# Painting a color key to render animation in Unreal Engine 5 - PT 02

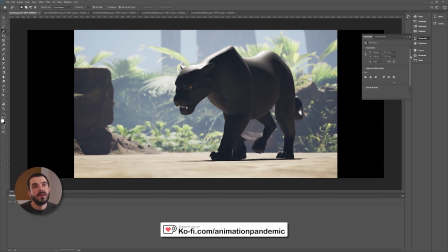246s
And if I color correct the content of the group, you see that I'm color correcting only the panther itself, which is really handy.
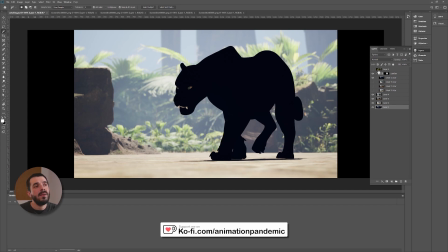253s
You see that the panther group is not containing the teeth, however, so I also want to select the teeth in there.
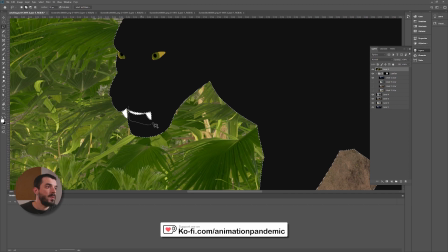260s
As I said, it does not have to be super precise. That's going to be my mask in there.
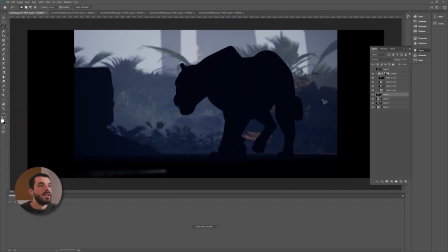265s
Cool, nice. So now that I have my mask, I can maybe keep the frame that I like the most as a starting frame. So now I can grab what used to be my rim light in there and just bring it over the panther.
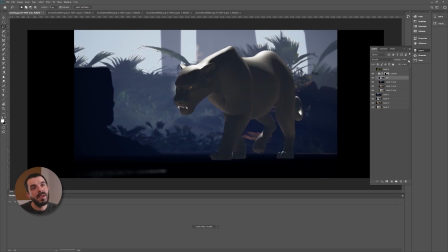279s
And you see that now the panther comes out of the frame a little bit more, but that's a bit too strong. So I'm going to just reduce the opacity so that the panther will be indeed pretty dark,
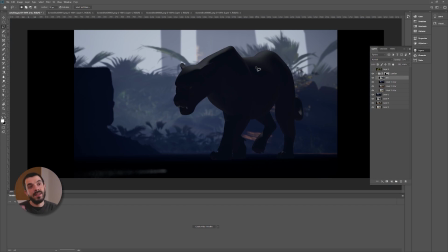289s
but it will be still a rim light defining its main shape. In fact, I can even put a mask on the rim light layer and just darken out the areas that I want to keep dark. So that now you see I have a little bit of a rim light in there.
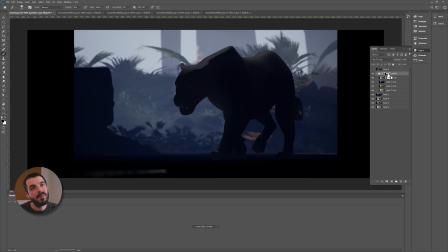306s
When I was adjusting the mask of the panther there, I did a little bit of a mess up because you see that it is not anymore covering just the panther itself. It also is selecting a bit of the background. That's not exactly what I want.
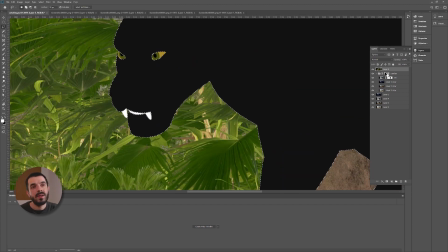319s
So I'm going to reselect it real quick. You see, that's the mask. That's not what I want.
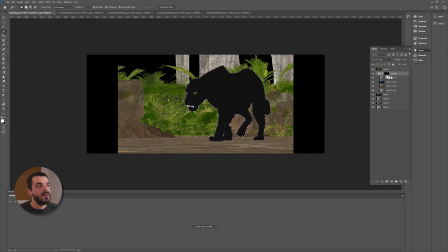324s
So I'm going to select it and I'm going to update the mask. There you go.
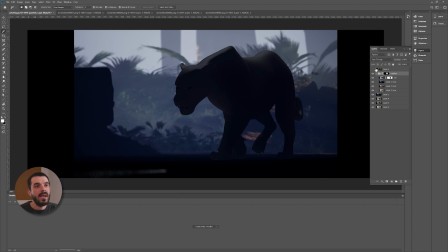328s
So now we have our panther and we have a rim light and we can control the rim light a little bit better. You see, that's not bad at all. Then what else? There is a little bit of a fill light in here.
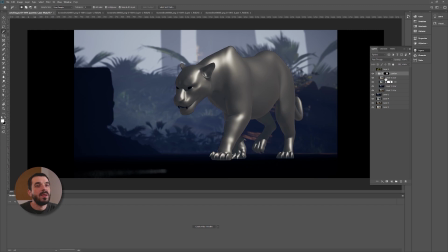338s
I have to be honest, this shader is way too reflective for what we are doing in here. So this is kind of a fill light. It fills up the dark areas of the panther.
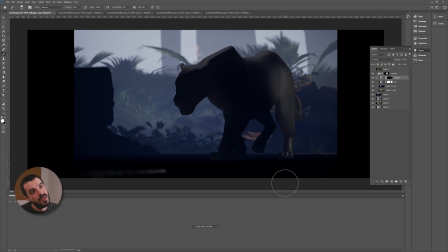347s
So again, I can make a mask out of it and then using a brush can bring out the areas you see that I maybe want to have a little bit more visible, but that's maybe too much. There you go. I can just paint a little bit of a fill light in there, not too much because I don't want it to be too bright.
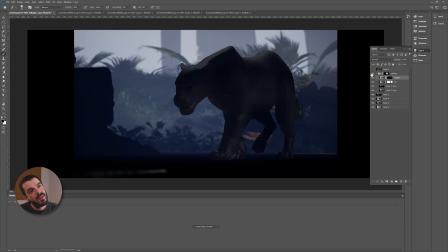367s
Now I have a panther that instead of being pitch black is a little bit more visible while still being pretty dark. I can lower the opacity of the fill and I can lower the opacity of the rim if that's too much at any given stage. That's cool. It would be nice if the eyes were popping out a little bit from the panther itself.
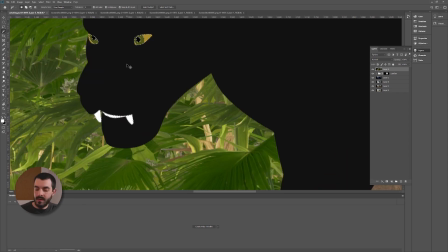386s
So I'm going to again grab the eyes and the teeth as well. So I'm going to adjust the selection real quick.
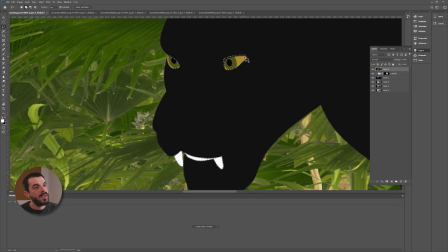392s
As I said, it's not very important that we make it super precise, although this is maybe a little bit less precise than I wanted. There you go. Maybe I can just copy and paste the selection and use this as a color for now.
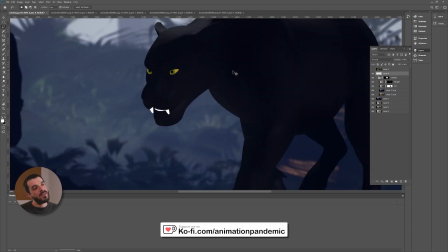406s
And there you go. That starts to look like something. Maybe the teeth are a little bit too bright, so I'm going to make a mask in there and just darken the teeth so that they're not so prominent.
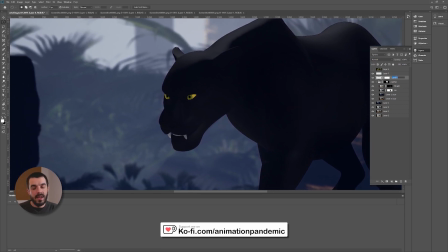416s
For the eyes instead, I'm going to put the eyes on a different layer and into their own group.
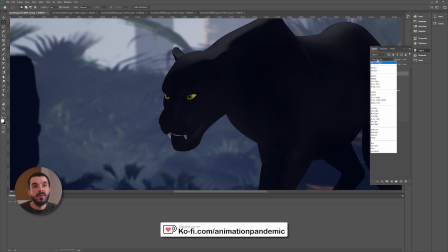421s
This way, if I set the group blending mode from pass-through to normal,
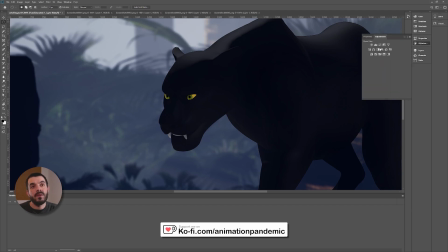426s
I can start playing with the hue and saturation through adjustment layers and with exposure.
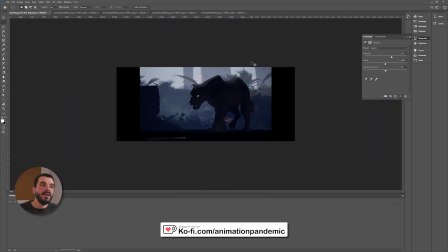431s
And I can start check if maybe making the eyes a little bit brighter. And I think that from the distance, this is definitely starting to look cooler.
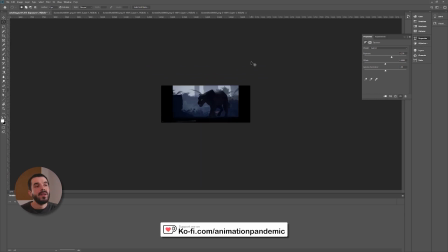439s
It starts to look like an illustration and I quite like the direction where this is going.
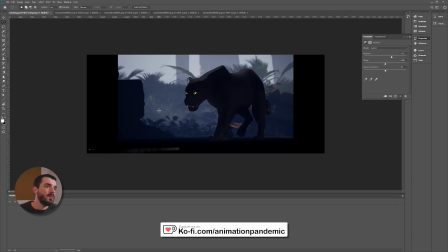443s
It would be cool maybe if there was a little bit more brighter patches in the background as well.
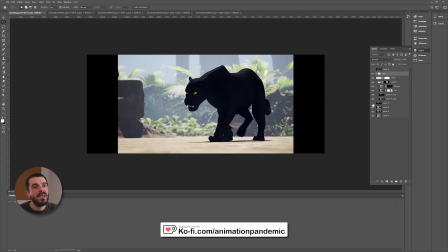448s
So I'm going to check if in the background we can maybe use this layer 1 and mask it.
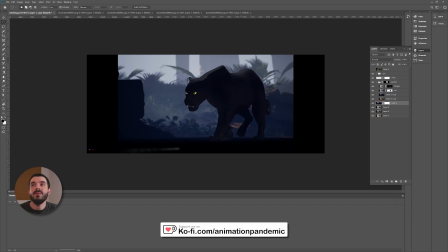454s
And maybe on the mask we could use one of the gobos that I have in my pure ref. It's really useful to have references ready at hand. So we'll try this one. I'm not very sure. We'll copy it, go back into Photoshop, go into the mask.
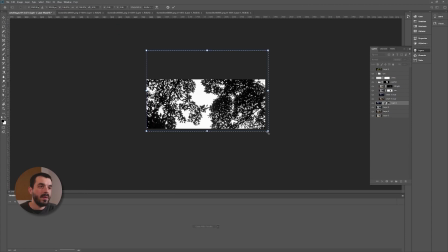468s
This is going to be my mask there, which I'm going to probably scale up a little bit because otherwise the leaves will look a little bit too small.
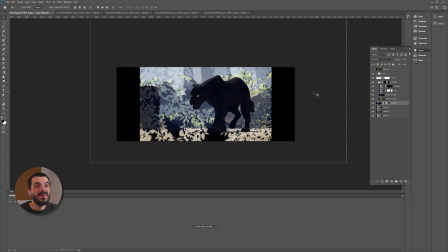477s
And this is not really working. Let's see what else we have there.
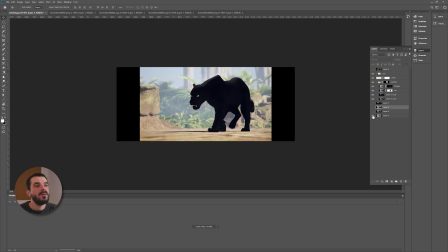482s
That's too bright. This is okay. This is too bright. So I need this layer.
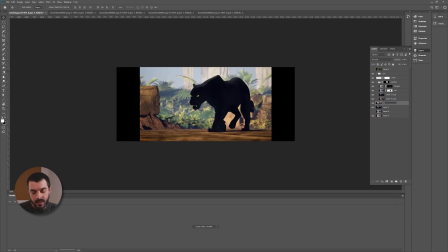487s
So if I move the layer with the brighter background in front, I'm going to call this thing bright BG so that I know what it is.
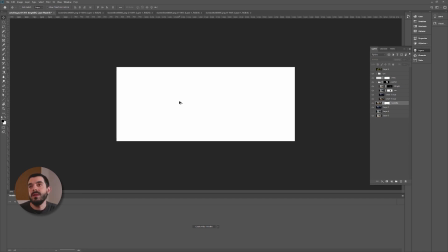493s
I'm going to create a mask, go into the mask itself, paste the gobo in there.
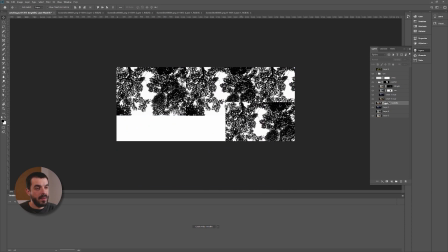498s
Actually, now that I think of it, the gobo portfolio needs to be smaller. I'm going to duplicate it a few times so that I can start create a little bit of variety in there.
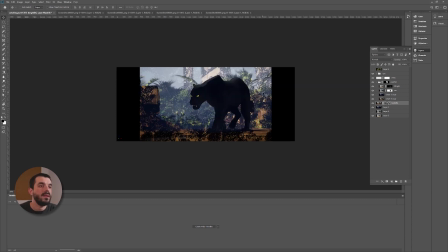507s
And I'm going to check how it looks like. Okay, so this is getting there. I know this is not very promising, but I think it's getting there.
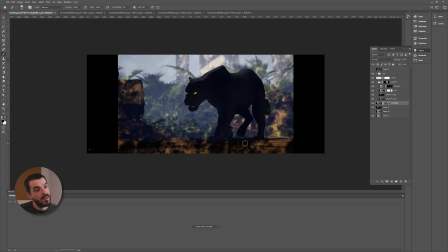513s
I'm going to blur the gobbo. There you go. Then I'm going to manually edit the mask a little bit to have maybe a bit of darker background there. Maybe a darker middle ground as well. A little bit less contrast in the background so that it doesn't interfere with the panther silhouette that much.
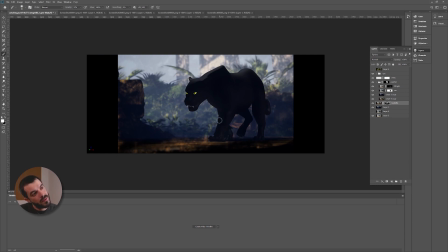531s
It's a bit flatter. And maybe in the area where the panther is walking, I'm going to add a little bit more light, and in the background I'm going to add a little bit of darkness here and there and make the patches maybe a little bit bigger at times.
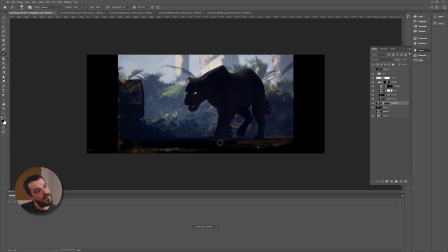545s
Something like that maybe will work. I have the feeling that this area in the foreground really needs to be a little bit darker. Let's see. This is way too dark. Now I'm going to check my references to see if there's anything that tells me anything else.
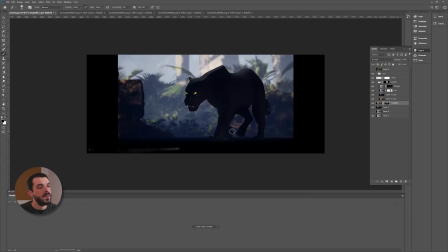560s
I don't really have very good references in here. My research is a bit superficial in here, so maybe I will try to progressively brighten up foreground and then maybe try and add a little bit of floor variations there so that it will be clear it's not just
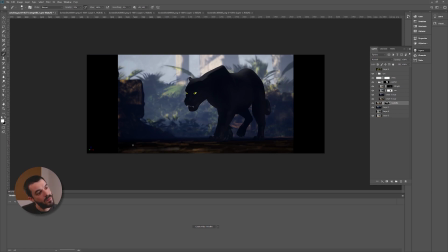578s
an even floor and there are indeed some gobo effects even on the floor there. Something like this will work. Now I have to say that looks a little bit more like an illustration. I kind of like it again. It's still too bright in the background, so we probably have to do something about that.
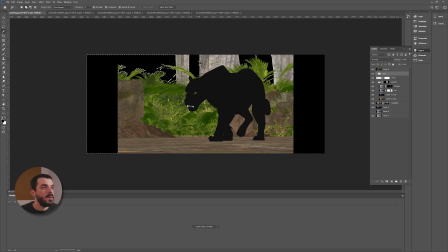594s
Let's save. And if I go and check my base color layer, maybe I can select the background, the sky itself, so that I can control it a little bit easier. I don't really need this part. There you go. And that's going to be, maybe I can put it here. And for now, I'm just going to fill it up with white as a mask.
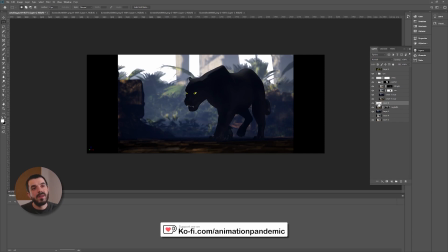612s
There you go. So that's my background there. And I can use this as a mask to an adjustment layer for the background. I can just grab a hue and saturation maybe. And you see this way I can control the background a little bit better.
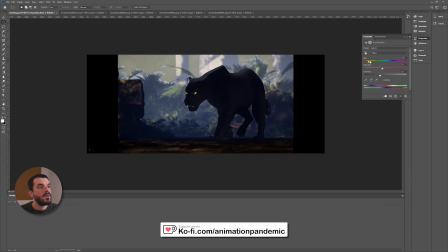625s
I don't really need this dude. That's a bit too desaturated. I can try and make it a little bit on the bluish side this way. And I can probably blur the mask a little bit because it's a bit too harsh now. There you go. So that we won't notice it too much that I'm doing what I'm doing.
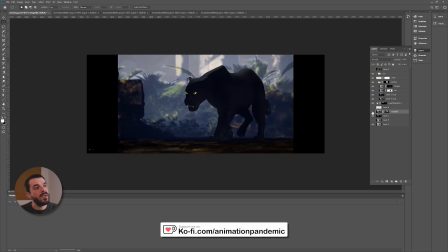643s
And I think I also can go into the bright background, this guy here, and I can try and darken it a little bit.
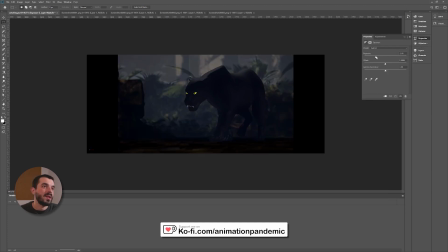650s
So first of all, I will try a general carpet bombing lower exposure thing so that I can try and regulate the whole environment.
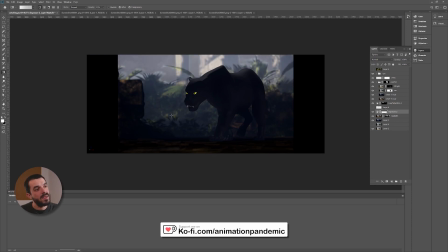659s
But this, you see, is not really looking great. A gradient you see as a mask to just reduce the amount of light that there is in the environment there.
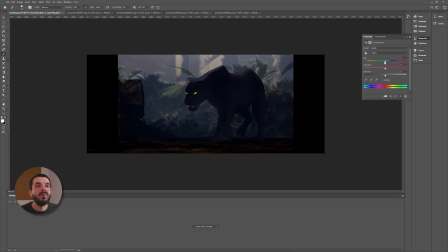667s
I'm still not very happy. Let's see if I make it a little bit more bluish, because I am thinking of the references in here,
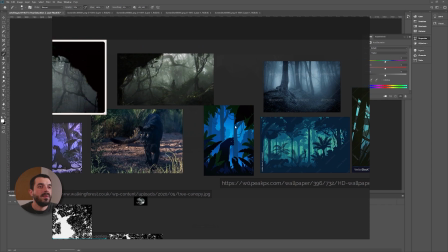674s
which this is a bit greenish to be honest, but I kind of liked the bluish aspect I had in here.
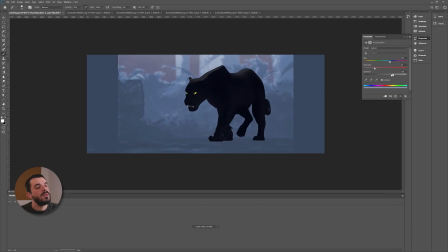680s
So maybe I can try find that blue tint and brighten this up a little bit.
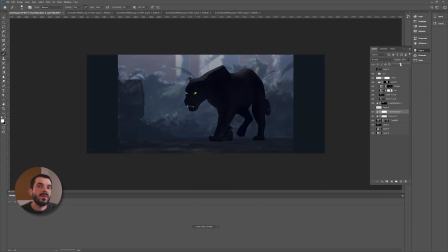685s
And then go into my layers and just reduce the opacity of this adjustment layer. So there you go. So that's tinting everything a little bit more on the bluish side. I just don't want maybe the foreground to be tinted like the rest.
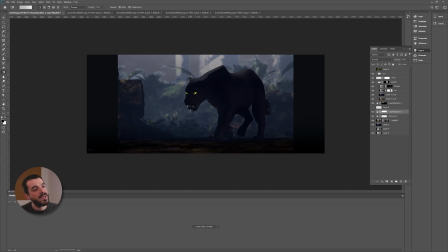698s
So again, I'm using a gradient to mask that out. And by the way, that has the effect of creating some sort of fog layer in the background. And then maybe with the exposure, I can go onto the layer and try and see what happens if I bring back a little bit more of the shapes of the background,
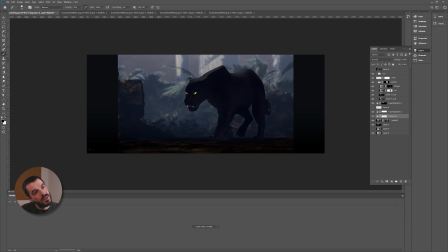717s
just to make the bright spots a little bit brighter and bring out a little bit of the volume there so that the background doesn't become entirely flat. There you go, something like this might work. Now maybe the background could be a little bit brighter,
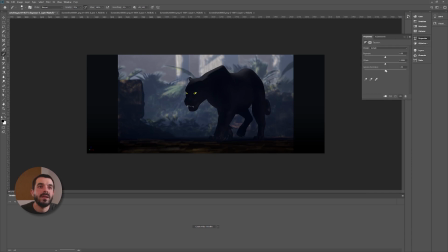733s
and maybe I could make the panther a little bit darker through another exposure layer so that it stands out a little bit better.